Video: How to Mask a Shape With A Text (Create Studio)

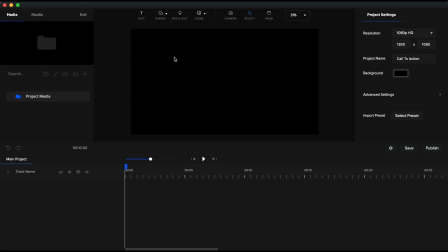Hi, Victor here with Vic Video Studio. In today's video, I'm going to demonstrate a neon under text animation effect that some of you might find useful for your future creative projects.
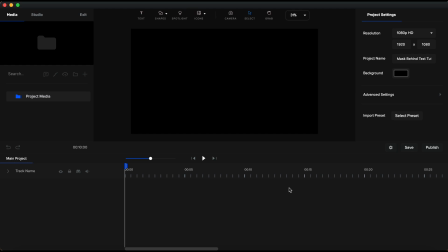The result is outstanding. And some might think that this could only be possible in After Effects.
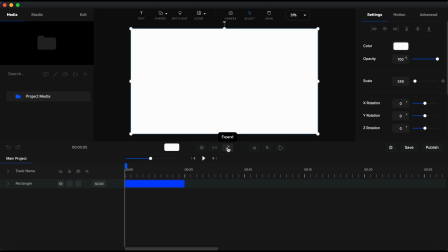Well, this is a short example of how you can achieve stunning effects inside CreateStudio as well.
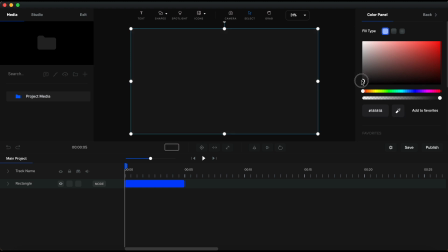Let's just start creating. I started by adding a rectangle from the Shapes menu. I have expanded this rectangle to fit the canvas, and I gave it a color for a better contrast. I chose a heavy dark gray, almost black.
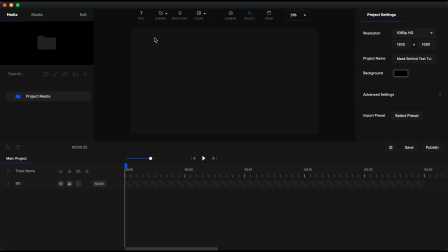I will rename this as a background, and I'll lock it in place. The next element I'll need, you guessed it is a text element. I will choose a font. I select one of my favorites, Mont Heavy. It is a very nice font that looks just great on this design I will show you today.
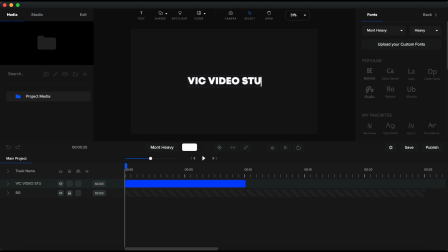I'll type in a text. You can type whatever you'd like. And I'll make it a little bigger and place it in the center. Now, I will go to Advanced, and under the border settings, I will leave the border color as it is, but I will have to set a value for the border, and I will set 2 for the width of the border.
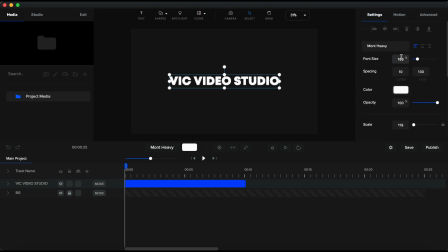Next, I'll go back to the Settings tab. I will change the opacity of the text fill color, and I'll bring that all the way down to 0.
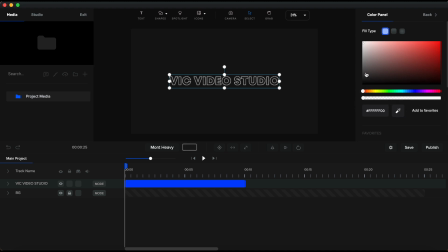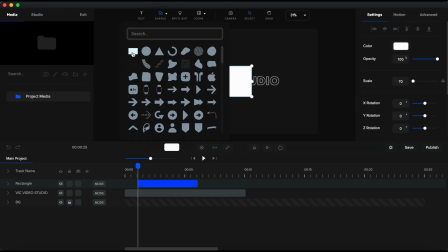Now, let's add another rectangle, and I will make it smaller like a little vertical bar.
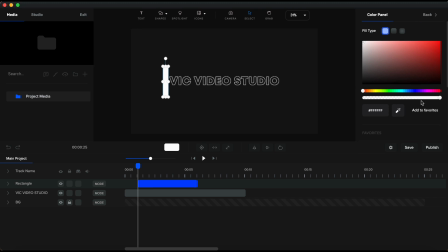I'll bring it here on the left side of the text. I will set a bright green color to get that neon effect. I am renaming this running color. And now let's make magic. I will right click on the shape, and I will mask it with the text element. Now, the shape has a mask.
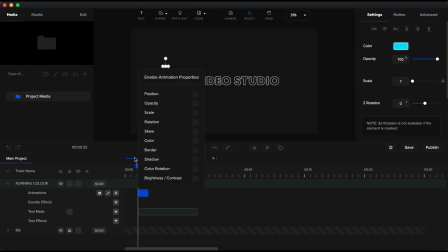The shape will only be visible within the text boundaries. Next, I will add a custom animation to this neon color shape. I will set position, and the easing I will set for both, and choose Expo.
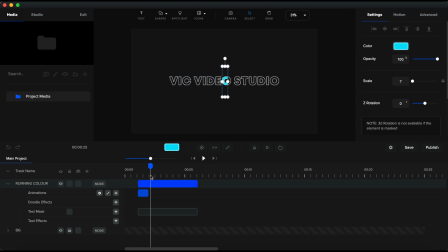By placing the playhead over to the right of the added animation, I will take the neon shape to the right side of the text. You can see how it is only visible inside the text. I will extend the duration of the added animation to have the running neon color go more slowly.
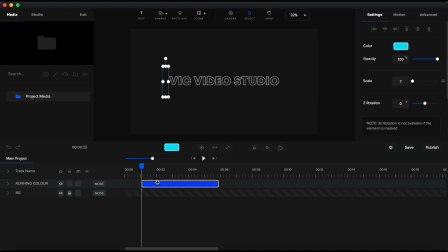Next, I will duplicate this and set it aside for later.
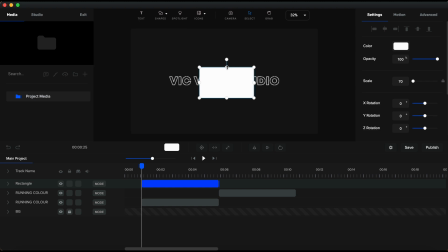And I will add another rectangle. I will resize it and make it long and thinner like a long bar to fit the length of the text.
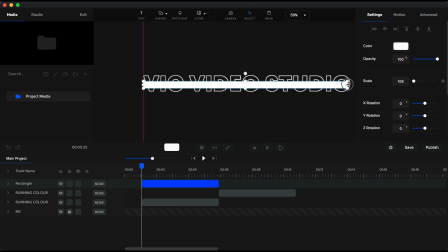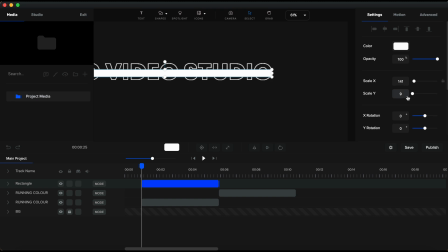To be more precise, I will unlock the scale X and Y values, and I will set the Y at 3. Next, I will bring the bar under the text and set the same bright green color.
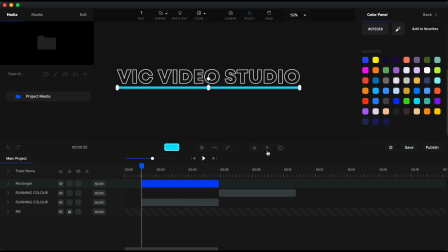Now, before I add the custom animation, I will change the rotation point of this long bar to the middle right. This way, the bar will scale up starting from the right side. I have renamed it, and now I will add a custom animation.
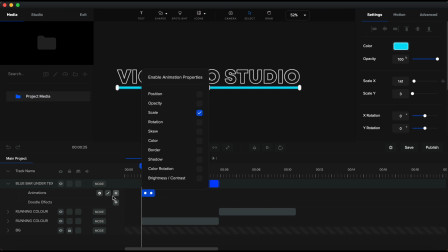I will set scale and the easing. I will set both and again, Expo. And now, having the playhead before the animation, I will only alter the X scale value and set it to 0. I need to duplicate this under text blue bar,
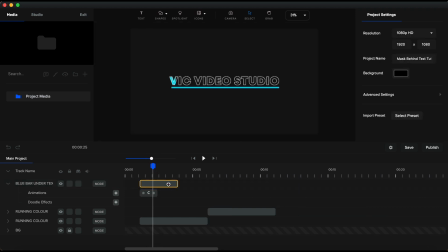because I want it to retract back to the left side. Since I have set the rotation point to the middle right, remember? The only way to make it retract to the left is to duplicate and remove the custom animation.